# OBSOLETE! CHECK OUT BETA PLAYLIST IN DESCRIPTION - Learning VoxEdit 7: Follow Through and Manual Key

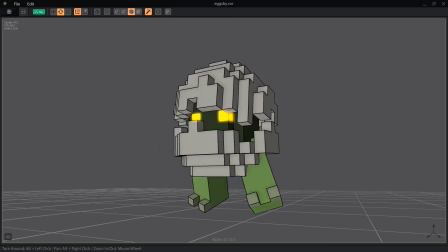(0:02)
Hello, Voxel fans. Today, we're going to look at giving animation a more realistic feeling in VoxEdit, using a technique called follow-through.
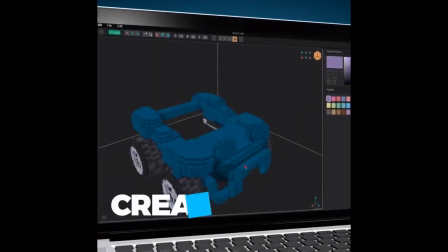(0:11)
This episode is sponsored by the Sandbox Creator Fund. The artists of the Creator Fund are hard at work populating the marketplace with amazing
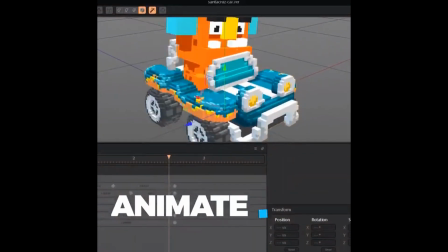(0:18)
models and animations to create a whole ecosystem when the Sandbox launches later this year.
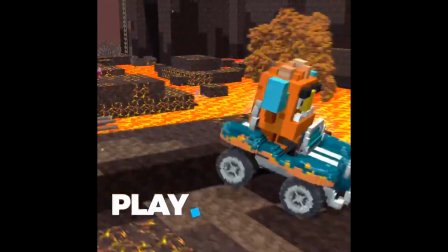(0:24)
If you're interested in learning more about the Sandbox, how it will use blockchain in the marketplace,
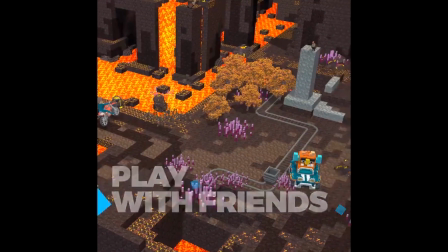(0:29)
or how you can join the team of artists getting the game ready for launch, visit sandbox.game or check out the links in the description.
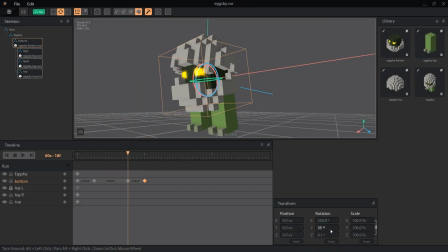(0:36)
If you're just joining this series of animation lessons for VoxEdit, I suggest starting from at least lesson 4. Or, if you're totally new to building voxels, you can start at the beginning of the VoxEdit playlist for a brief introduction and then detailed explanations of every button and feature.
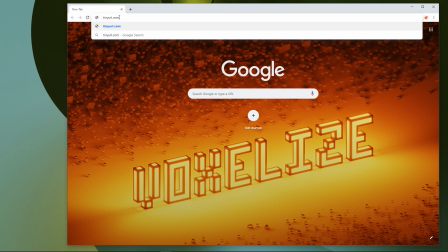(0:52)
If you don't already have a file ready to follow along, you can download the XB folder from Dropbox,
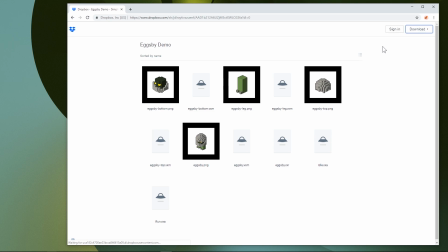(0:58)
extract all the contents, and open him up with VoxEdit version 0.12.0 or later.
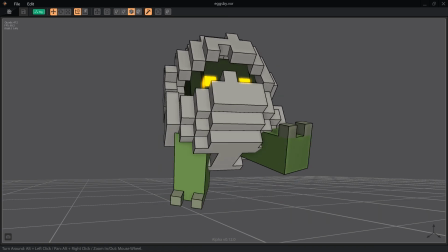(1:04)
Now we need to give his top shell some physics. It's just sitting there, but this shell isn't glued onto the top of his head like a hat. It should be bouncing along with every step. Animators call this follow-through.
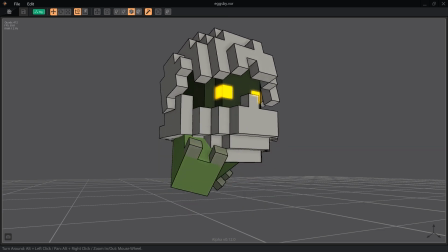(1:16)
It's when the effects of physics start moving secondary objects on a figure.
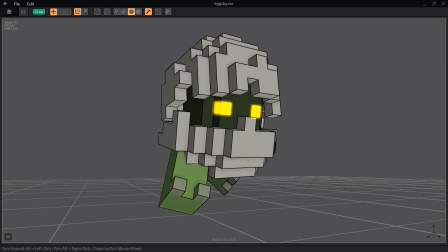(1:21)
Here, the legs and the bottom shell are the primary objects, creating the overall motion,
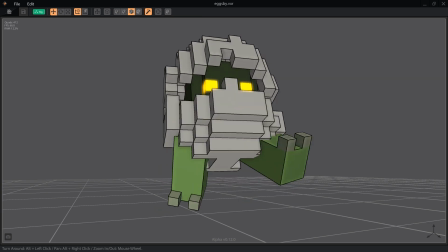(1:26)
then affecting the secondary objects, in this case, just the top shell. So how should this move?
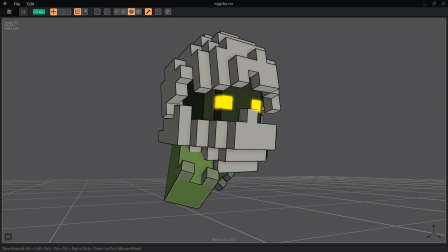(1:33)
Basically, whenever a primary motion happens, a secondary motion should follow, but lag behind a couple frames.
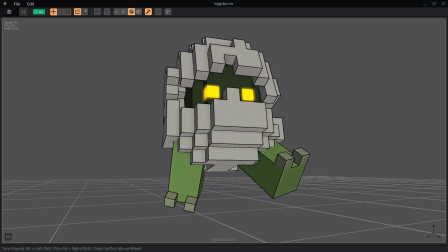(1:39)
Because of the way VoxEdit's timeline works, and because there's no onion skin feature that lets us see multiple frames yet, we're going to make these frames line up with the other keyframes, and then offset them.
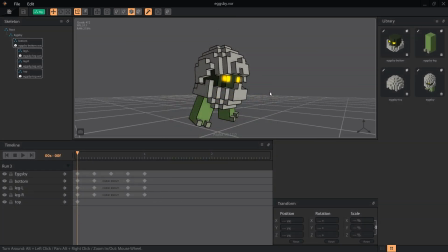(1:51)
But first, we're going to correct an oversight. If you just downloaded XB, this is already fixed in your file.
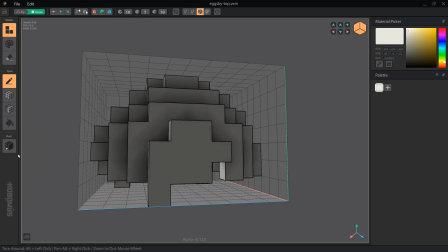(1:57)
I have the pivot point for the top shell centered, but we want it to pivot from the back like a clamshell. So I'm going to click the pencil to edit the model, and using the pivot tool, move it back so the Z-axis reads 9.
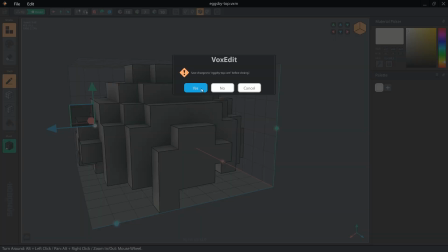(2:12)
Then we click the rig button to go back, and don't forget to save.
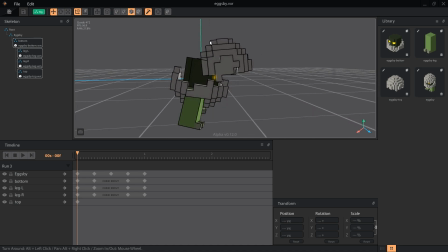(2:16)
This moved the shell position relative to the rig, so making sure I'm on frame 0, I grab the ZY axis control and move it back so both read 3.5. This also affected the other animations, so I have to fix it on all of them.
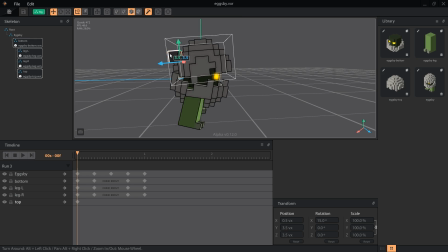(2:32)
This is why it's important to make sure you're happy with the pivot point before making all of your animations. We're also going to enlarge the shell to 101%.
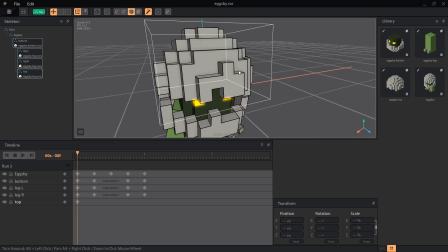(2:42)
This will prevent what is called Z fighting, which is when faces line up perfectly and fight for which one will render in front. This is a common issue with voxel art, because everything lines up flat on a grid.
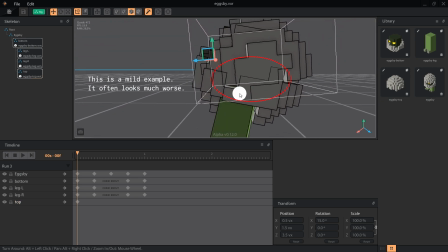(2:53)
Just a slight scale up of 1% will ensure that the shell never Z fights with the top of his head. Now that this is fixed, we can begin our new animation, which I've duplicated from run 2 and called run 3.
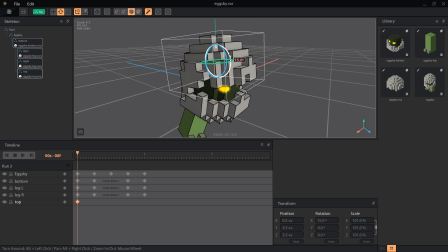(3:09)
Starting with the down animation at frame 0, let's rotate the shell down on the x-axis to 357 degrees. This makes the shell close entirely over XB's face. Now we're going to duplicate that key by pressing the new key button with the playhead on frames 12 and 24.
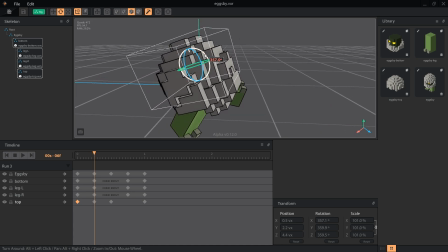(3:28)
Next, we want to set the high point, where the shell almost flies off of the head. On frames 6 and 18, we'll manually turn the shell up on the x-axis to about 22. The rotations listed in the transformation panel will read a little weird because of the way his body is twisted, but this will be close enough to what we need.
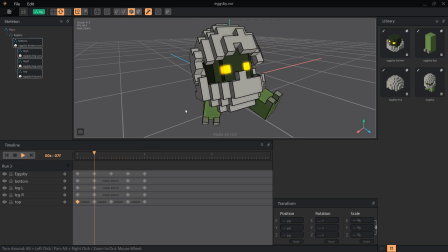(3:49)
If we hit play, we can tell his motion looks to be in the right place, but the timing doesn't feel natural. First, we'll want to set the acceleration on each part to quad ease in out to match the bounce in his step.
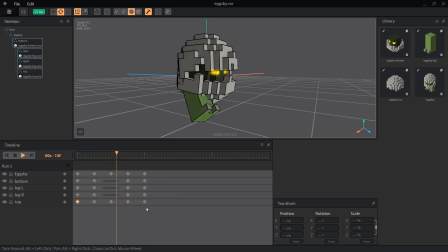(4:03)
Then we want to slide all of the keys forward 2 frames. This gives the shell a split second to react to the change in direction.